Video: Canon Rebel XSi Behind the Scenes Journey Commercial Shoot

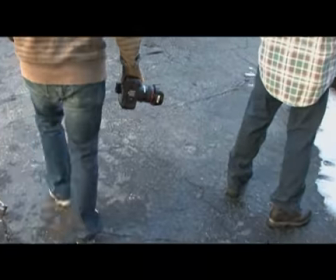The 35mm lens, I mean, I would imagine. Photography itself can be a personal journey, but then also a public journey that you can share with others.
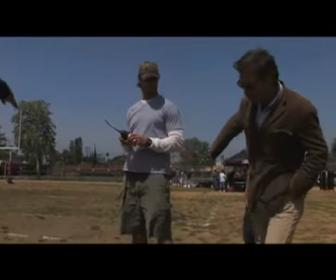We turn that big idea and articulate it into this spot featuring football to
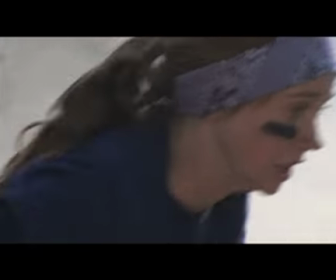demonstrate each person's individual journey that they could have while they're all experiencing the same thing.
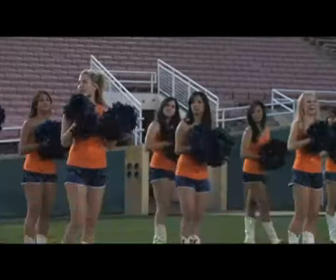There are two stories. One is that football unites groups of people, and the other is that photography unites different disparate groups of people.
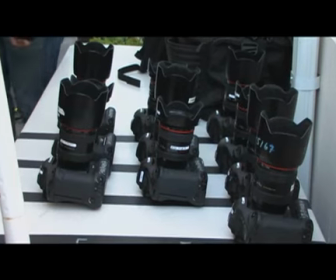The director, Andrew, is shooting with 10 Canon EOS 1D Mark III cameras.
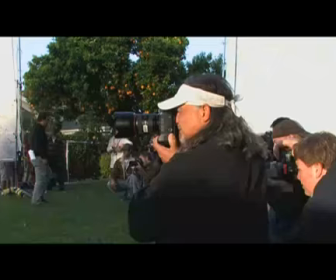So this is very unique because this is a motion picture television commercial, and he's shooting it with still cameras.
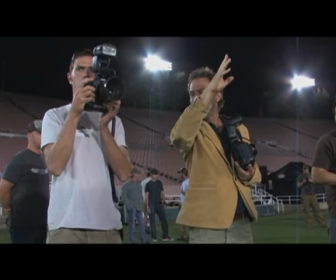Get as much as you can, and if need be, kind of drop down as you go around.
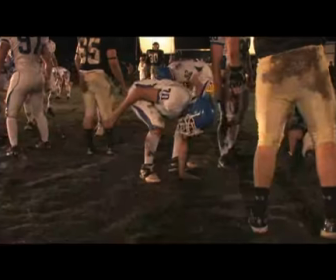The idea made perfect sense because Canon's all about photography, and the best way of showing what our products can do is to shoot with them. It's almost like they're actually running, but it's just going to be quick snapshots. Cameras ready, guys?
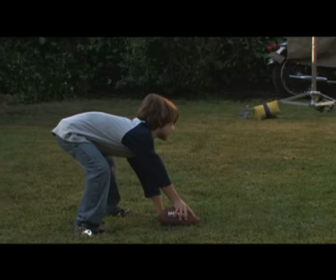Action. You know, back in the day when you do the little stick figure images and you shuffle through them and make them run and stuff. And it takes us around to the right. The noise of the cameras on was kind of thrilling at first.
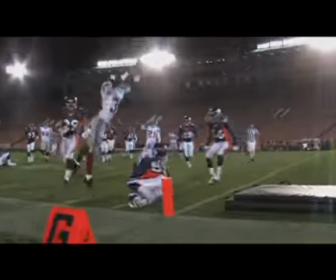It was like that awful thing of having an automatic weapon in your hand. All you hear was
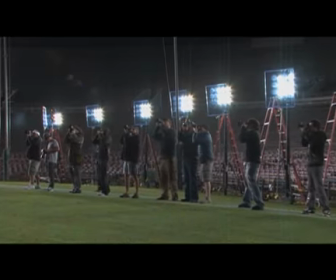the system we're using is similar to a photo array. Hook your legs over. We're looking for as hard shots as you can.
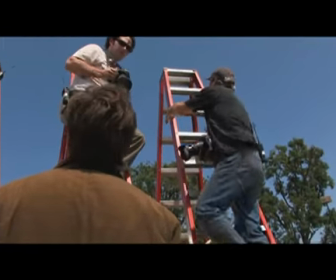Okay.
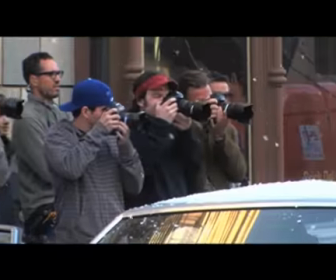Andrew made a decision early on that to give this perhaps a more human feel to it, that each camera would be individually controlled. There's a gang of 10 of us running around with these cameras underneath the lights, underneath the rain,
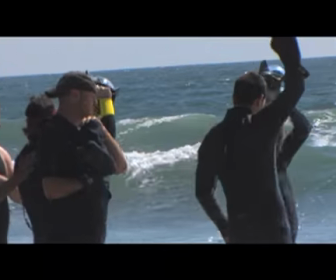in the snow, in the ocean, in the dust storms. We've lived a lifetime in the last 4 or 5 days.
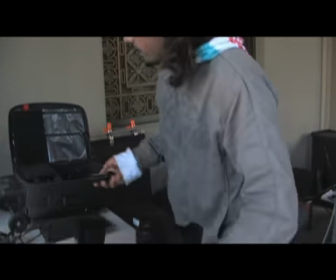Low. This is where we get all the cameras ready to go out for shooting. Make sure that all the cards are clean.
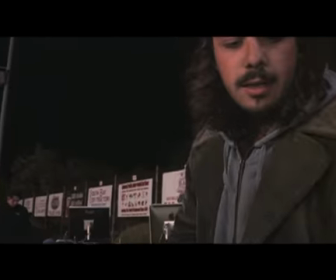Same one. They want to go super fast on this because I'm guessing the guys are going to be running pretty fast.
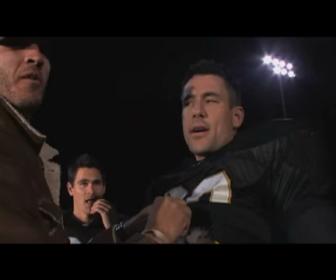I'm going to be tackling a wide receiver. He's the one that's just going to get blasted, so we want to make sure he's really tight in there.
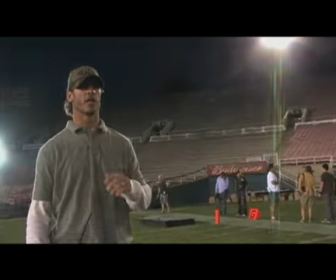I'm the hit E. If that guy was the hitter. Hey, give him a pop, and I want you to really kind of sell that. Okay. If you go out there and you do your stunt, you try not to get hurt, you probably won't get hurt. So you just go out there and you do a good job and go all out.
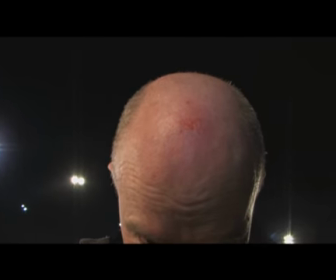I get hit by a football bear. All the images make one shot in a strange way.
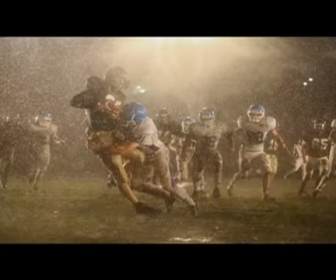Each camera is photographing a different part of it. It's something that you can't do with a motion picture camera.
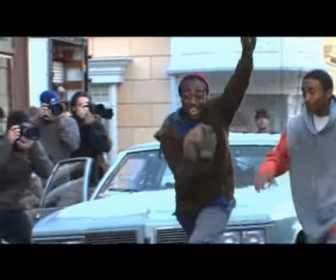You can't all of a sudden go inside the car with your dolly track. So this gives us an opportunity to break up the move and be in an unexpected place.
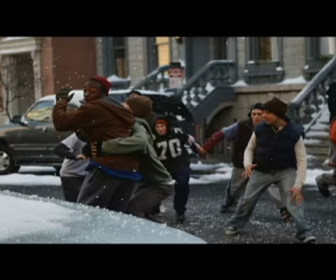It's like an impossible tracking shot. We're going from one different scene to another.
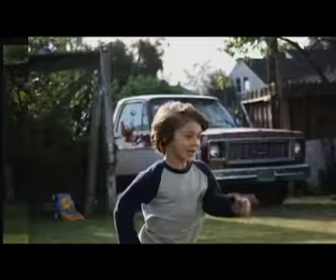So we're going from the father and son playing football in the backyard to a beach game.
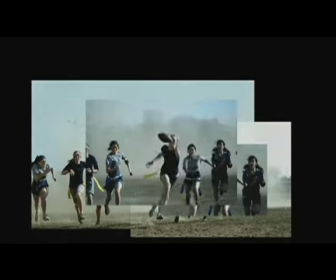And beach goes into peewee football, and peewee goes into powder puff. So you've got to keep a continuous flow.
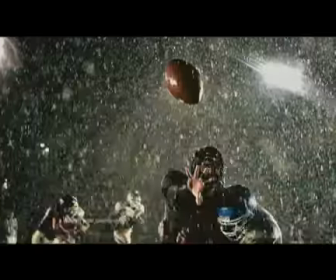So you want to keep each guy on the same type of line. You want to keep them running in the same direction.
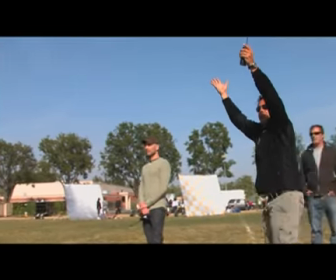Take two on the slate. Action. It definitely has this sort of cutting edge Wild West feel to it,
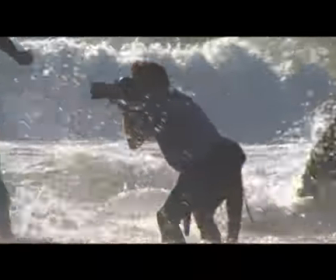even though it's sort of a weird analog past photography brought sort of into the film world.
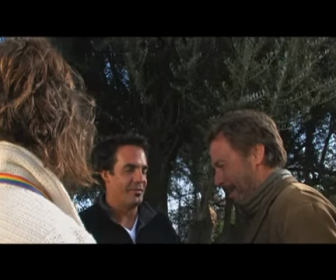I think that's so amazing. Yeah, no, it looks great. The whole thing with no video, like no playback and like, you know.
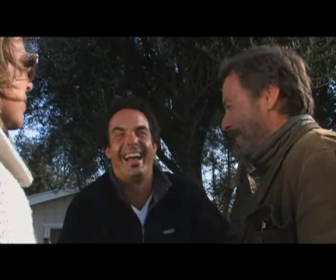Let's not make a habit of this, all right? The most interesting part for me is yet to come.
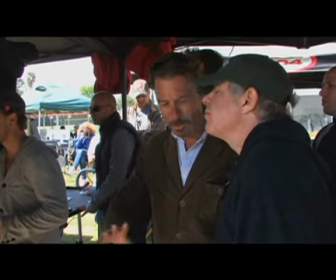It's really how you select maybe a dozen extraordinary photographs from one scene and connect the dots.
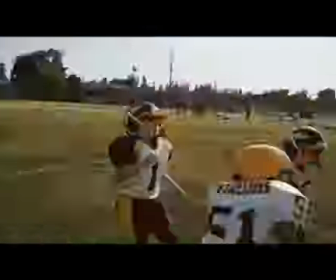Right now I have about 60,000 pictures that I'm working with. You can't really look at them as film.
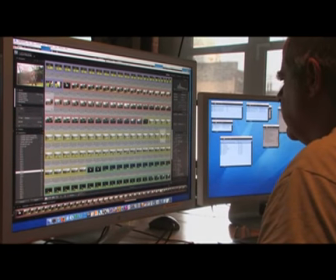You have to look at them as individual frames and individual shots.
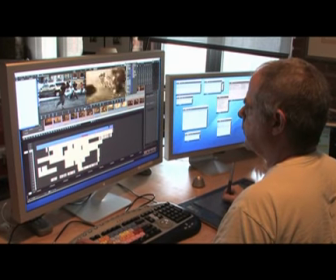So I couldn't cut it in a traditional way.